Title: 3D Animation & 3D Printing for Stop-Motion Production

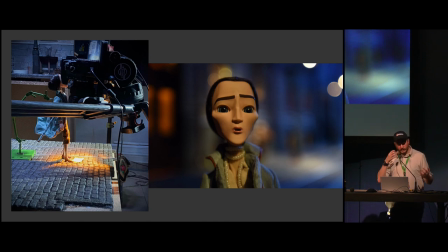19:17 So for example, how does the animator go in to remove the face and attach the face? so things like that it's just pops up always and we have to be mindful of them we have to pre-plan it we have to know what we are shooting exactly down to the camera position down
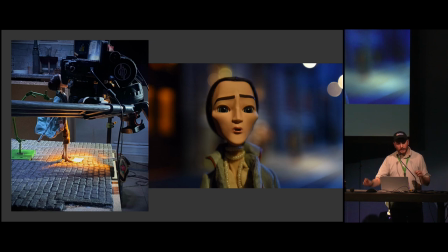19:35 to lighting positions down to where the animator goes everything because we have to and me too and the animator have 3d animator has to animate according to that information because for
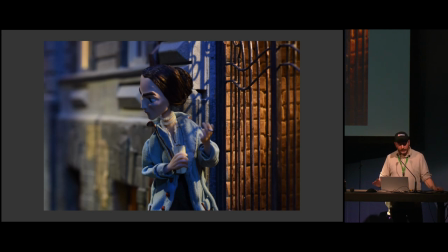19:46 example in this case this is a lightning case lighting case we have in this particular shot lighting that comes from above and this is the case for most of our shots that we have outside because the film is set during the night and most of the time
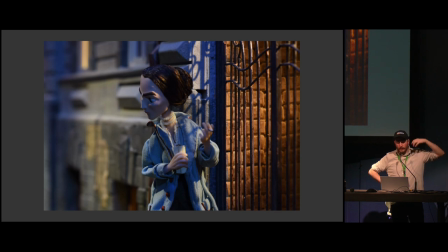20:05 the the lighting comes from above which is from the the street street lamps and the moon and what happens is that the eyes and eyebrow line is very visible and lit all the time but the mouth is hidden so if I don't have that information for example in this shot I have to create
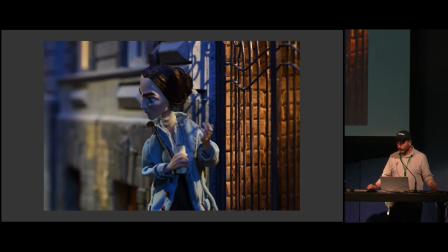20:21 annoyed face she heard something from the side and she has to look and look annoyed and if I don't have any of this information I don't have information which side she's looking and how is the lighting setup in this scene what focal lengths are using how far we are from the object I might animate something
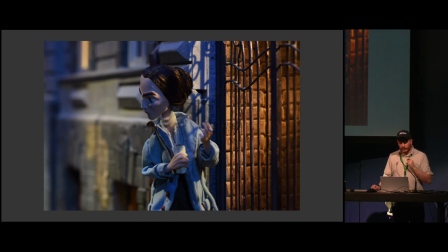20:38 that has like little mouth movement but we print and it turns out that it's not visible because first I animated the lip that is on the second side, the other side, and we can see it. It might be that I didn't put enough weight on brows,
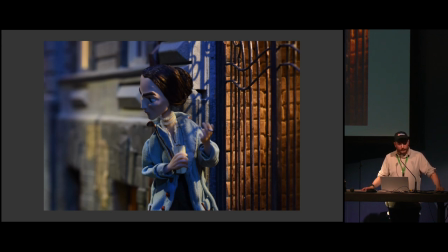20:54 and the mouth is shadow, so it's not very visible, and it turns out I should have animated brows more. The weight of the animation, weight of the emotion, should have been put more into the brows. and it has to be it can be that I the motion of
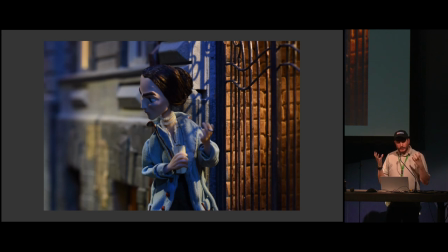21:11 the lips for example or browse even or anything is so small that from this distance it's not visible so if I know that this shot is light like elite like this and we have shadows like this we have focal lengths and distance like this and I know she's looking on that side what I will do is
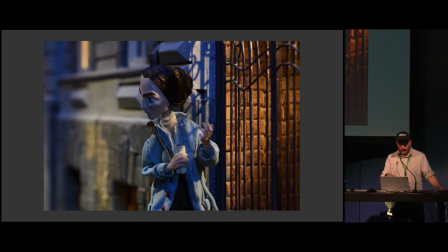21:30 I will animate most of the expression on the side that is visible to the camera I will put the weight of the animation to the brows and for example we have this thing that she's she's constantly
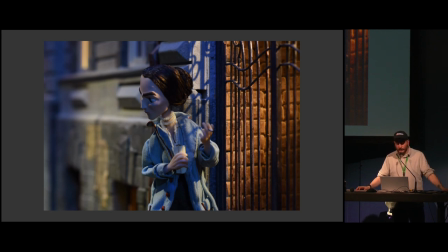21:45 lifting one of her eyebrows it's quirks of the character and I know that if she's looking on this side I need to animate the brow movement on the brow that is going to look away so that it creates a direction
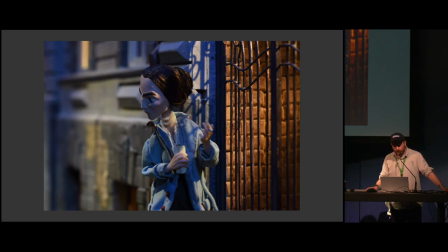22:01 it creates a sense of direction towards the towards where she's looking so this information has to come to me and I have to coordinate with directors and photographers and animators and have all this information before I
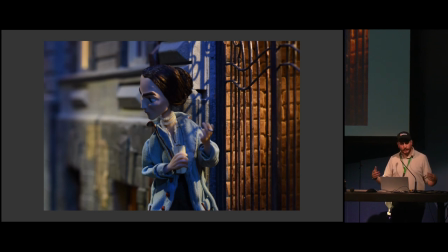22:15 start working because that was the case when we first start doing that I will just create something we'll print it and we'll just animate and we look at the shot and no emotion is visible at all we can't see anything so what
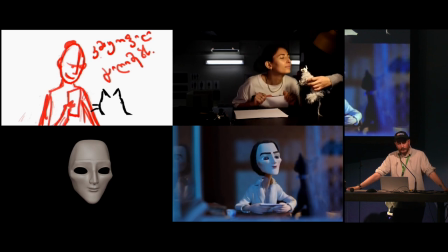22:29 we do is we do extensive planning this is the case for some motion animation usually but in this case it's more amplified we are basically
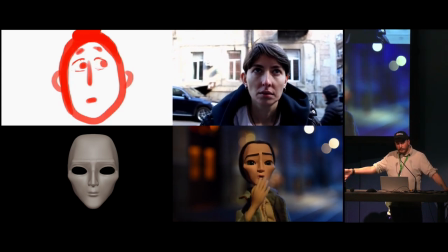22:37 creating each shot in every medium that we can we have the animatics we have
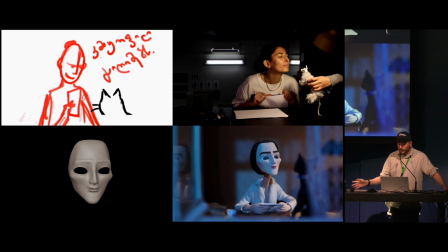22:42 we should reference so that we know what camera we want to use and what focal lengths we want to use and of course this is for the animator the sub motion animators as
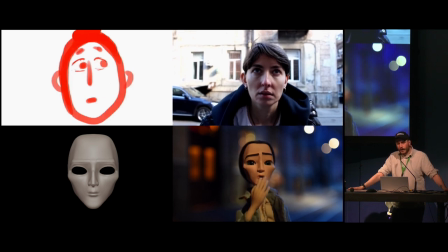22:51 well and we also do blockings a lot we have a photographer's
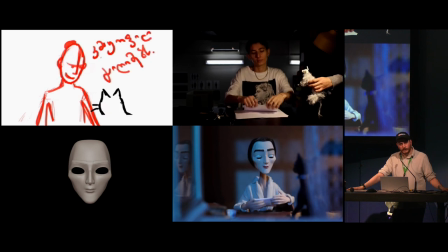22:56 days before shooting sometimes even earlier than that we
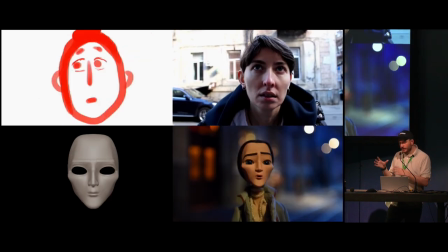23:00 have them just go and see each shot how it is created so that we know where the camera can sit because we can't just
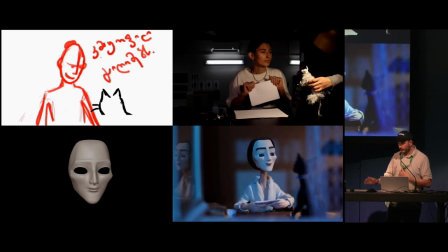23:09 put anywhere we need to have certain locations locked down we need to have certain lighting locations locked down so that we can know that okay we want this lighting